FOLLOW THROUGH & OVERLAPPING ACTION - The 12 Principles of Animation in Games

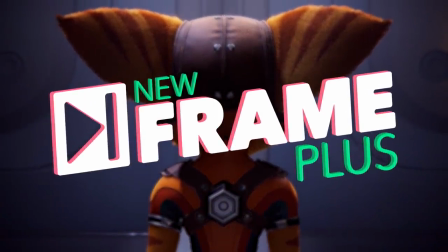Hello, and welcome to New Frame Plus! It's time we got back to those principles of animation.
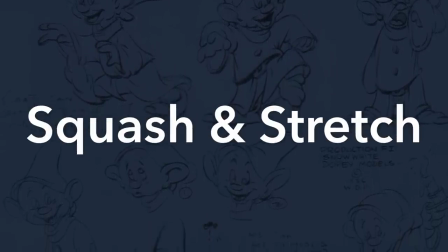So far, we have covered timing, squash and stretch, anticipation, and slow in and slow out.
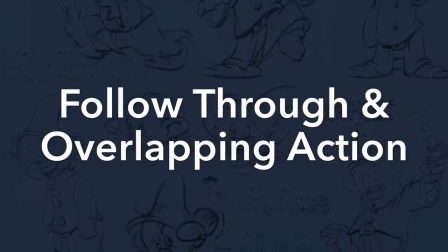Today, let's discuss follow-through and overlapping action.
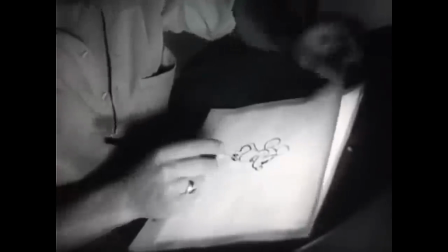Back in the early days of Disney Animation, as the young animators at the studio were growing their understanding of the craft, they encountered a problem.
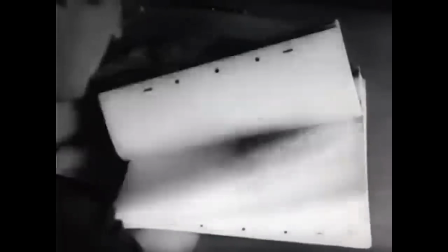They just couldn't make a character coming to a stop look right.
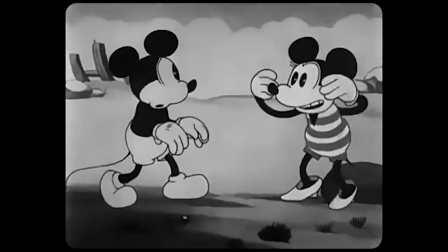Every time an action resolved, or the character held a pose, it just kept feeling stiff and unnatural.
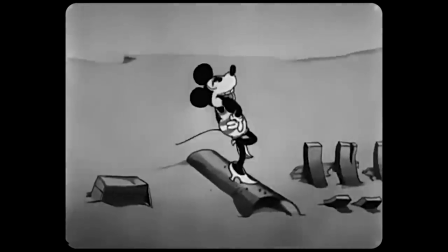And eventually they realized the problem was that every part of the character was moving and then stopping all at once.
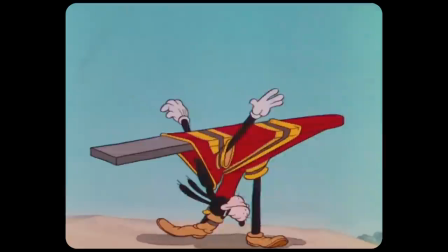So they developed some techniques for breaking that motion up. If the character had appendages, like long ears or a loose coat,
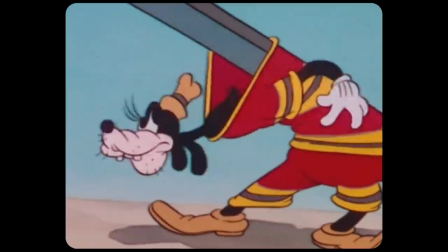they would have those loose bits flap or continue moving after the body had come to a halt.
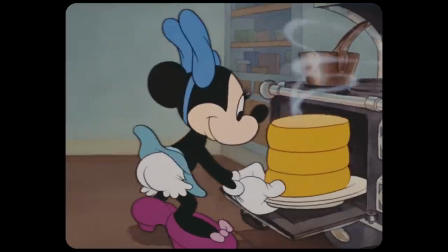They would have different parts of the body do the same, like maybe having the arms reach their resting position a few frames after the torso.
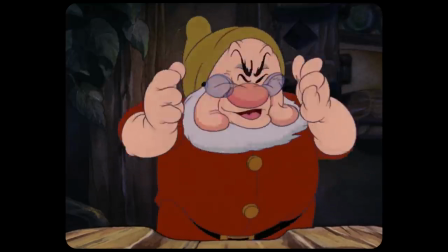They would make the looser, fleshier bits of a character, like, say, their jowls, drag behind the motion of the more skeletal part, the head.
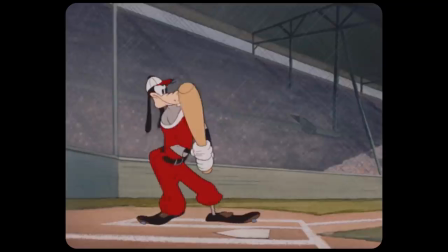They started paying a lot more attention to how each action resolved, and all of the opportunities there were for adding character to the follow-through completion of that move.
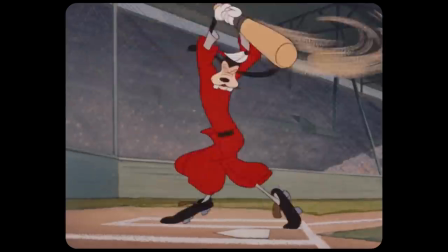And when combined with the principle of slow in and slow out,
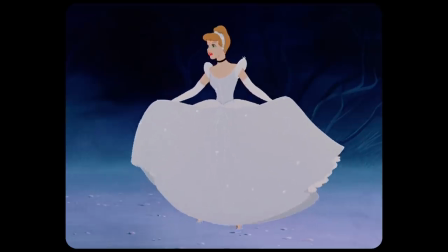with each character easing in to their final pose but with all of that nice flapping follow-through motion on the loose bits,
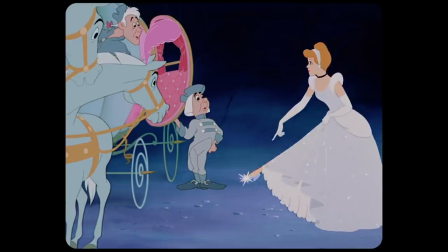they found their characters really started developing a sense of weight.
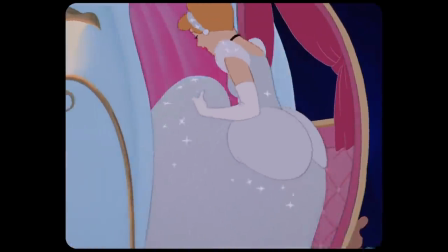They would eventually bundle all of these techniques into a principle they called follow-through and overlapping action.
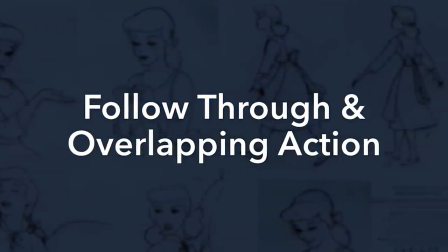As you can tell, this is another one of those principles that's all about replicating the physics of motion, as well as the influence of forces like gravity or wind.
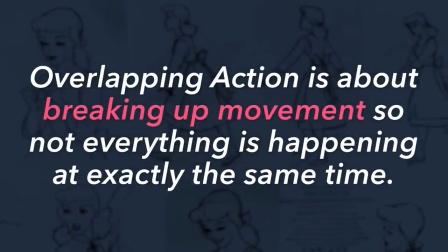Overlapping action is fundamentally about breaking up movement so not everything is happening at exactly the same time.
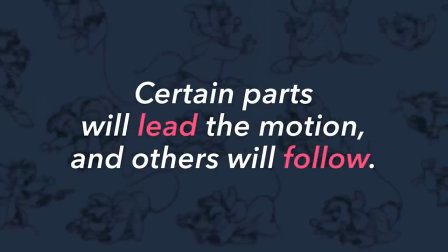Instead, certain parts will lead the motion, and others will follow.
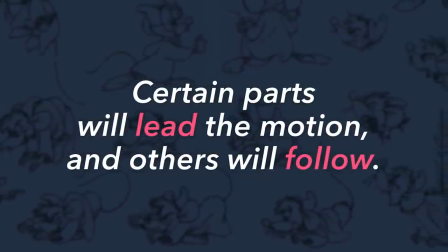And one of the most straightforward applications of that is the motion on a character's loose extremities.
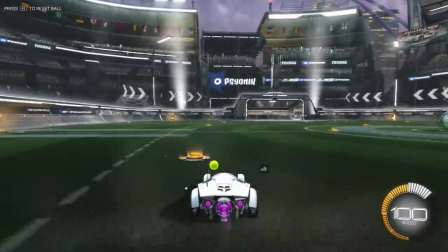For a simple example, the springy antenna on your Rocket League car. On its own, this tennis ball will never move.
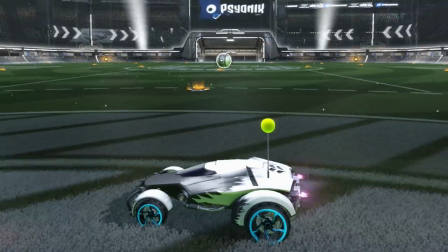It is just a static object at rest. But when the car moves, because the base of the antenna is attached to it, the car's motion affects the tennis ball.
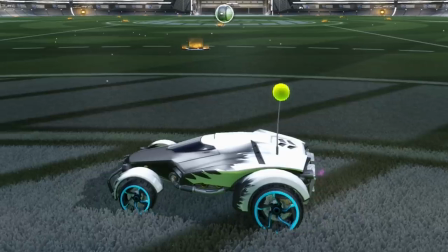When I accelerate from a stop, the car starts moving forward, but the tennis ball doesn't move forward at the same rate.
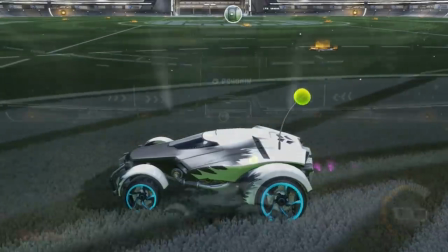After all, nothing is propelling the tennis ball forward. It's just being pulled along for the ride.
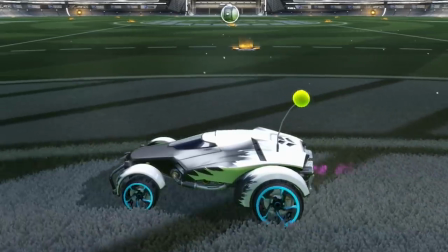So as the car picks up speed, the antenna bends, and the tennis ball drags behind as far as the antenna's springiness will allow.
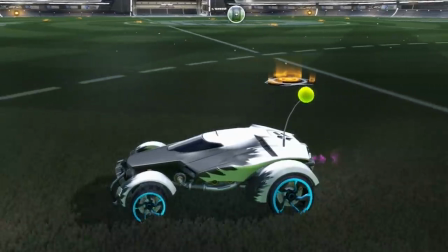Then, when I hit the brakes to stop the car, the ball's forward momentum continues forward,
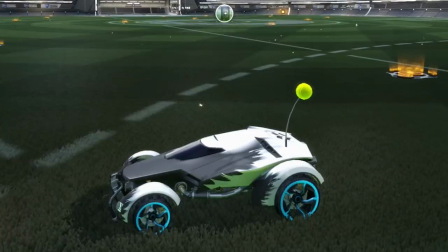bobbing past the car until the antenna eventually springs back, after which the ball will continue to wobble back and forth until it eventually comes to rest again.
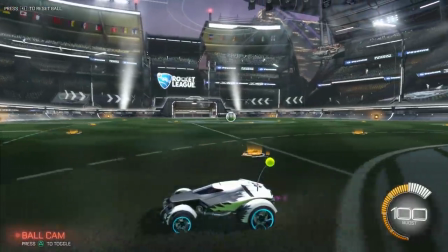The way this antenna's motion follows the car but with offset timing? That is overlapping action.
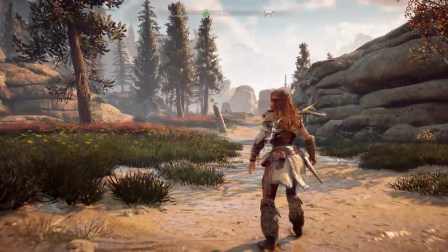For a more complex example, look at all the overlapping action happening on Aloy as she runs.
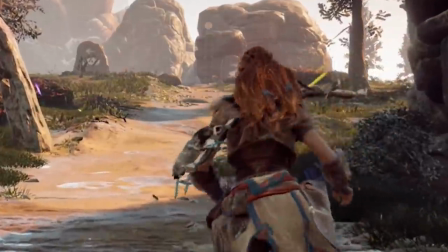Her long hair flaps behind her, not only following the vertical motion of her head during this bouncing jog,
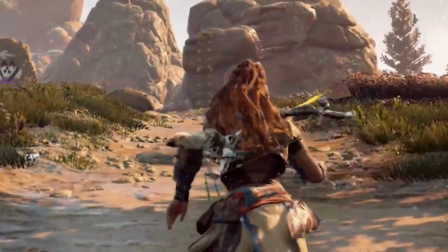but also accentuating the subtle side-to-side motion of each step. There's overlapping action on her clothing as well.
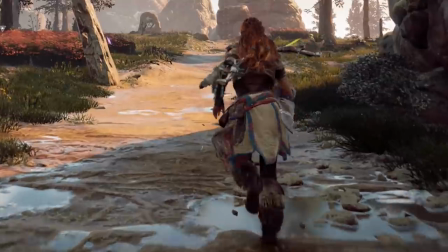Not all of it, of course, lots of pieces like her boots and pants and arm guards are too form-fitting and solid to noticeably move independently of her body,
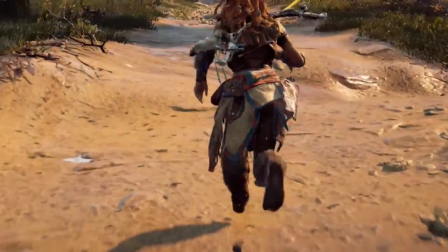but the loose leather cloth around her waist flaps constantly,
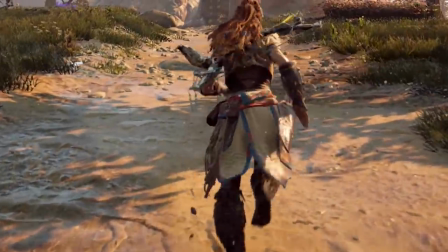partly jostled by the movement of her legs, but also overlapping the motion on her waist where the cloth is attached.
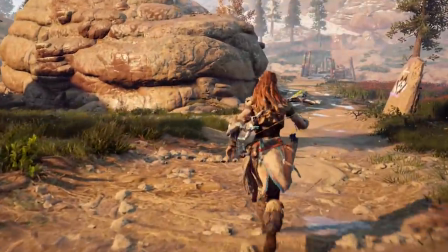The equipment she's carrying is overlapping as well, and in different ways.
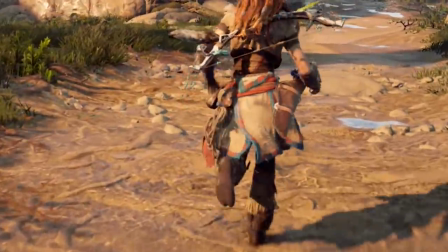The rope on her left side dangles loosely, reacting to movement very similarly to the leather of her clothes,
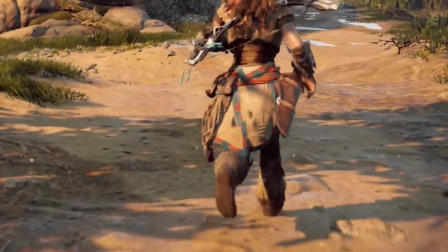with waves of motion rippling down the length of the coil like a flag in the wind.
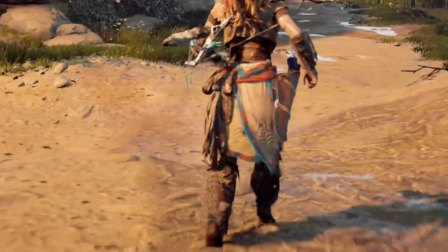The quiver of arrows on her right moves differently though.
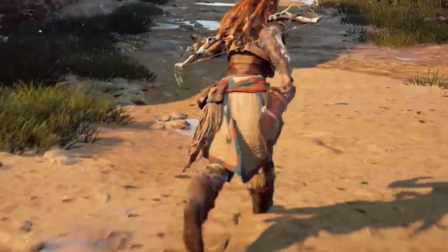Not only is it attached to her belt in a different way than the rope, but it's also a more solid piece, bouncing against her hip.
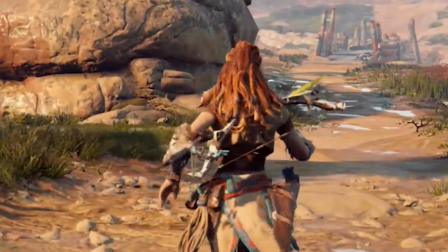The bow attached to her back is a solid piece as well, and it appears to be more securely attached than the quiver,
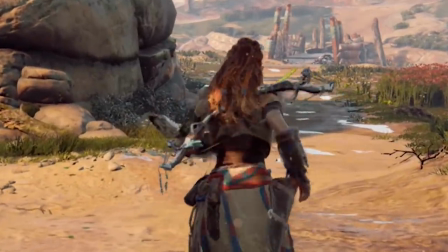as it doesn't appear to bounce or overlap the movement of her torso at all.
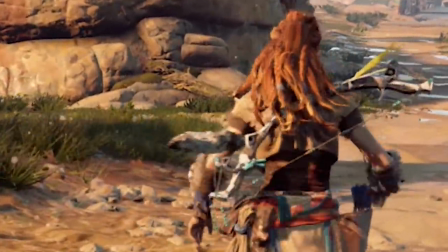However, the decorative tail attached to it does overlap the motion of the bow, which is itself inheriting motion from her body.
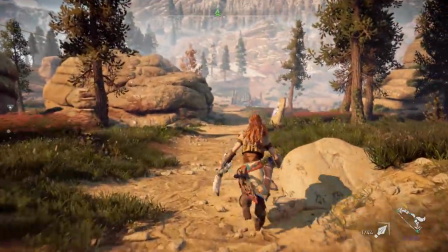As you can see, the amount of overlap and follow-through applied to any given part of a character helps to convey that part's weight and material.
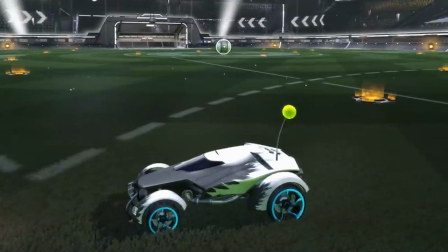Like, the stiff, springy car antenna here has completely different physical properties than Aloy's braided and flowing hair,
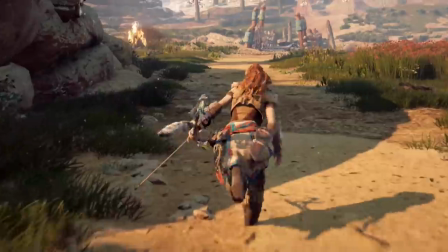which also has different physical properties than her heavier leather clothing. And you can feel the difference between all of those materials just by looking at the ways
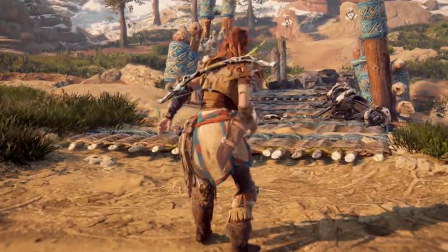each of them are affected by the motion of the characters or the objects they're attached to.
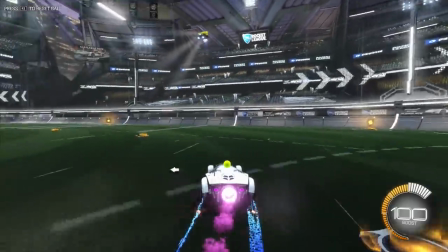And for both the toy car and the machine hunter,
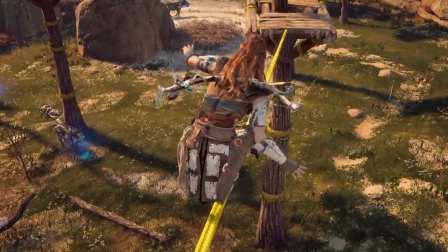all of this overlapping motion not only lends a greater sense of weight and realistic physicality to their movement,
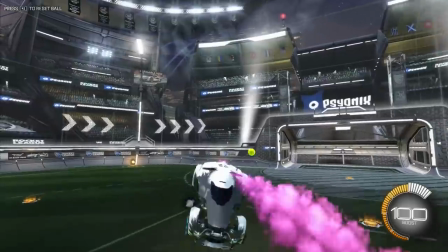but it also just adds some nice texture and visual interest.
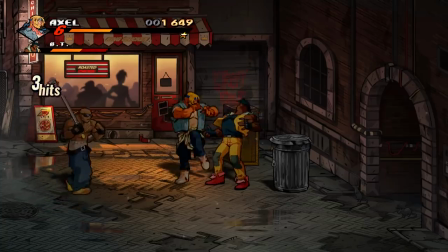But of course, overlapping action isn't just about loosely attached bits like clothing or hair.
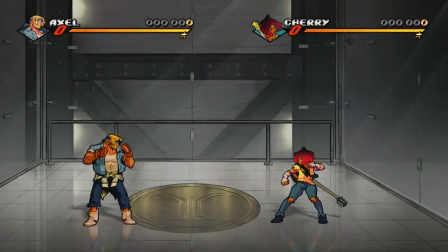It can also be applied to different parts of the body. Look at Axel's idle loop here.
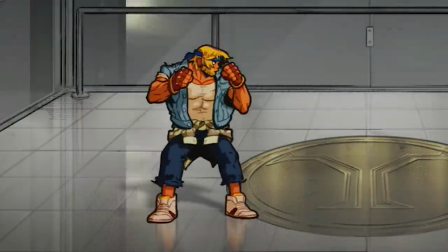There's a nice rhythmic bounce to his fighting stance, and you can probably already see the overlap happening on his hair, his jacket, the sleeves on his… spare shirt, I guess, and even his pant legs.
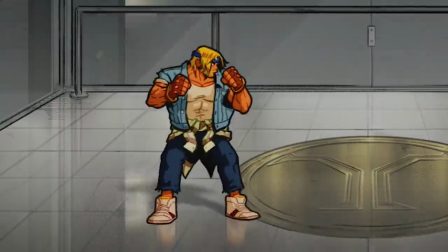But there's also some very nice overlap happening on his shoulders and arms.
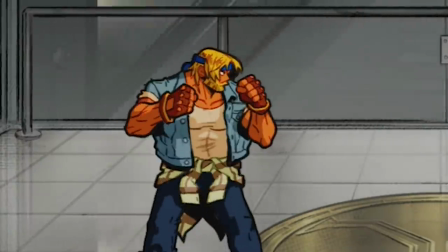The bounce on the shoulders is about a frame or two behind the motion on his torso, and the rise and fall on his hands is maybe a frame behind that?
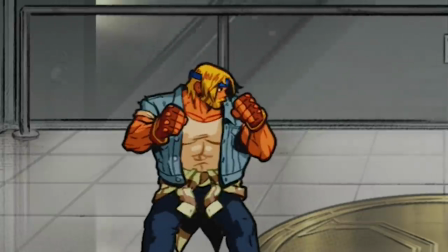It's like his center of gravity's vertical, bouncing motion is rippling up through each successive joint in his limbs.
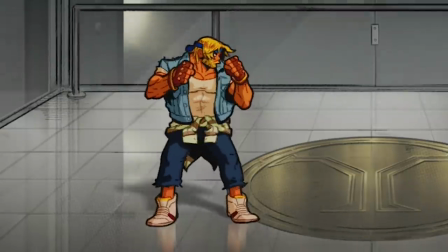You can see this offset bounce even more in Cherry's idol,
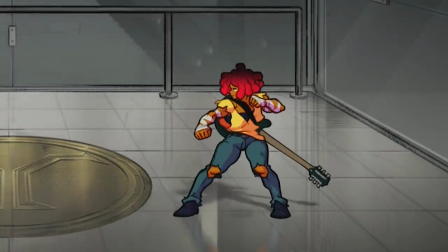with her arms rising and falling just slightly out of sync with her core, closer in timing to the guitar strapped to her back.
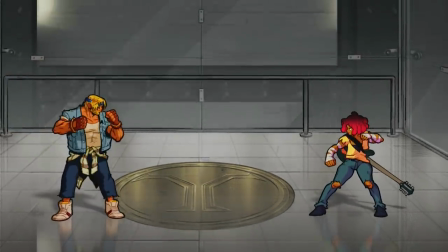This offset timing of the limbs is not only helping to lend these characters a sense of believable physicality,
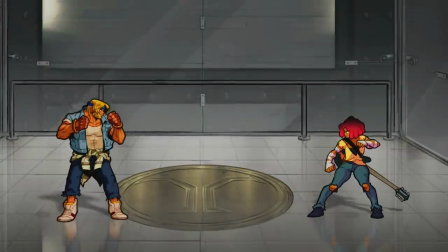but it also just helps to make their idle loops more interesting to look at.
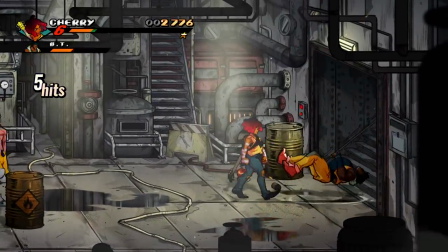And this sort of offset body motion is great for demonstrating which parts of the body are driving an action,
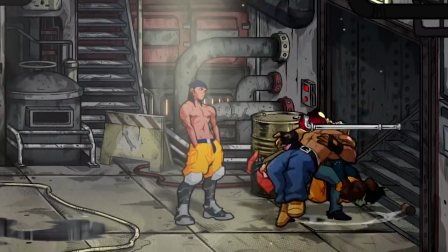or showing where the action's power originates. Take Cherry's jumping guitar slam.
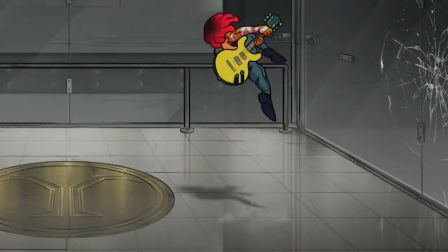The guitar may be the thing doing the damage here, but the power of the swing comes from her body.
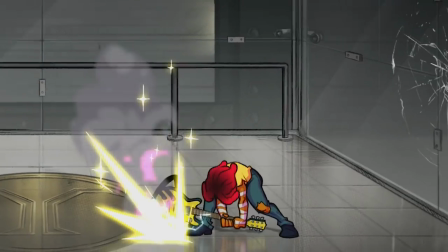Her head and shoulder lead the swing, and the arms and the guitar follow. She's using the twist up her spine and gravity itself to whip the guitar down
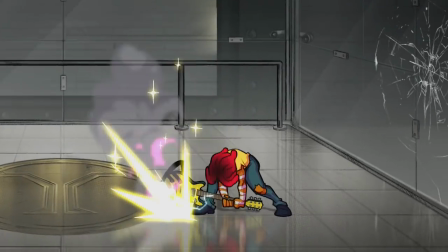toward its target with even greater force than she could ever hope to do with arm strength alone.
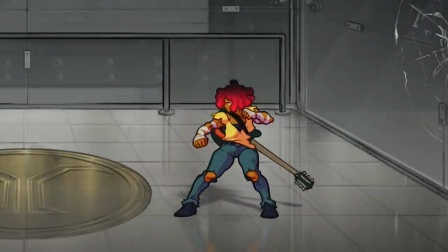You can also see some amazing offset in her defensive special.
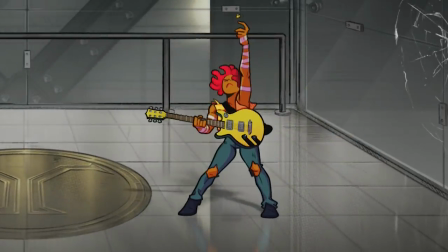There are very few frames of animation between this pose and this one, but you've still got some overlap in here. Look how, between this frame and this one, her screen right foot slides to nearly its final position.
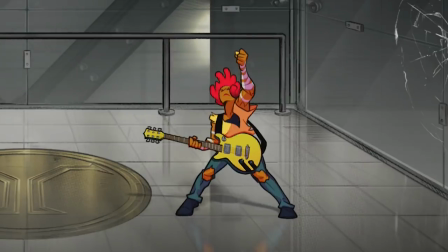The guitar drops, and her pick hand starts to come down too, but the spacing on her head doesn't cover nearly as much distance yet. It gives the impression that the motion is starting in the hips and reaching the head last,
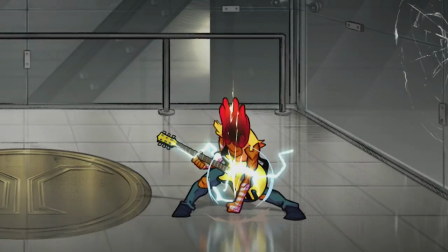which helps to lend the next frame this whipping snap and so much more impact. Just look at that pose, man.
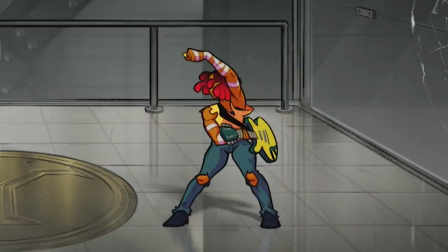That is so good. This sort of intentionally applied overlap is vital to making many actions feel not just more interesting,
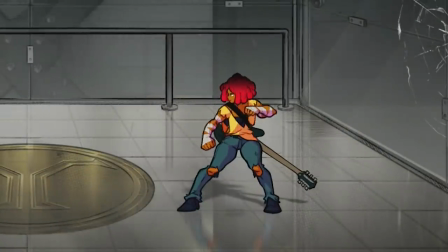but more natural, because these are the mechanics of how our bodies naturally move.
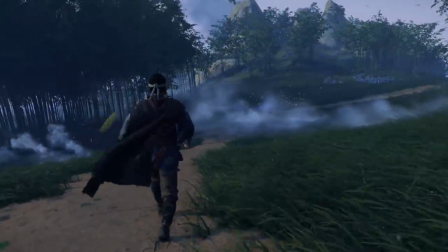But of course, overlapping action is hardly limited to character movement. You can see this principle at play in environment animation too,
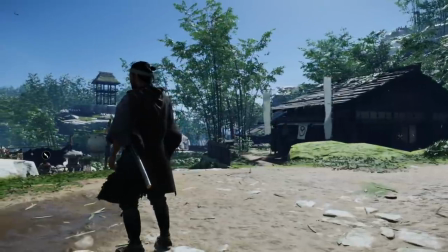like the way vegetation and banners and such react to external forces like wind and gravity.
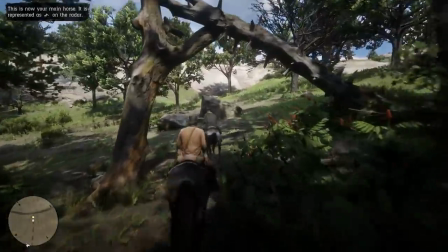Overlapping action can even occur between two or more interacting characters.
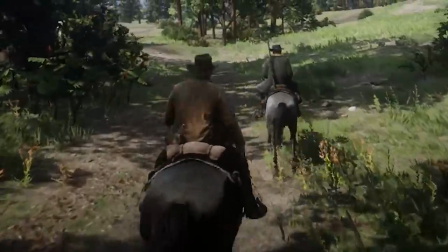Like, say, if your character is riding a mount. Look at how the rise and fall of the horse's canter visibly affects Arthur here.
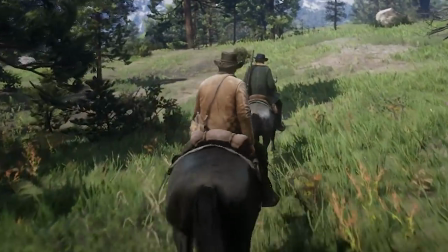As the saddle bounces beneath him, his spine bends and straightens ever so slightly, and each impact causes a rhythmic shake from his shoulders down through his arms.
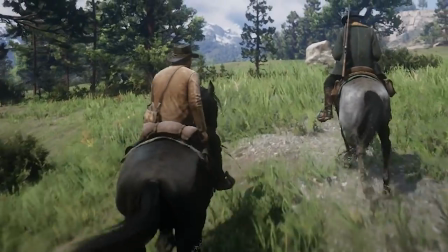And of course, there's a bit of overlap happening to his jacket and the bag as well. Or Daxter riding on Jack's shoulder is another great example.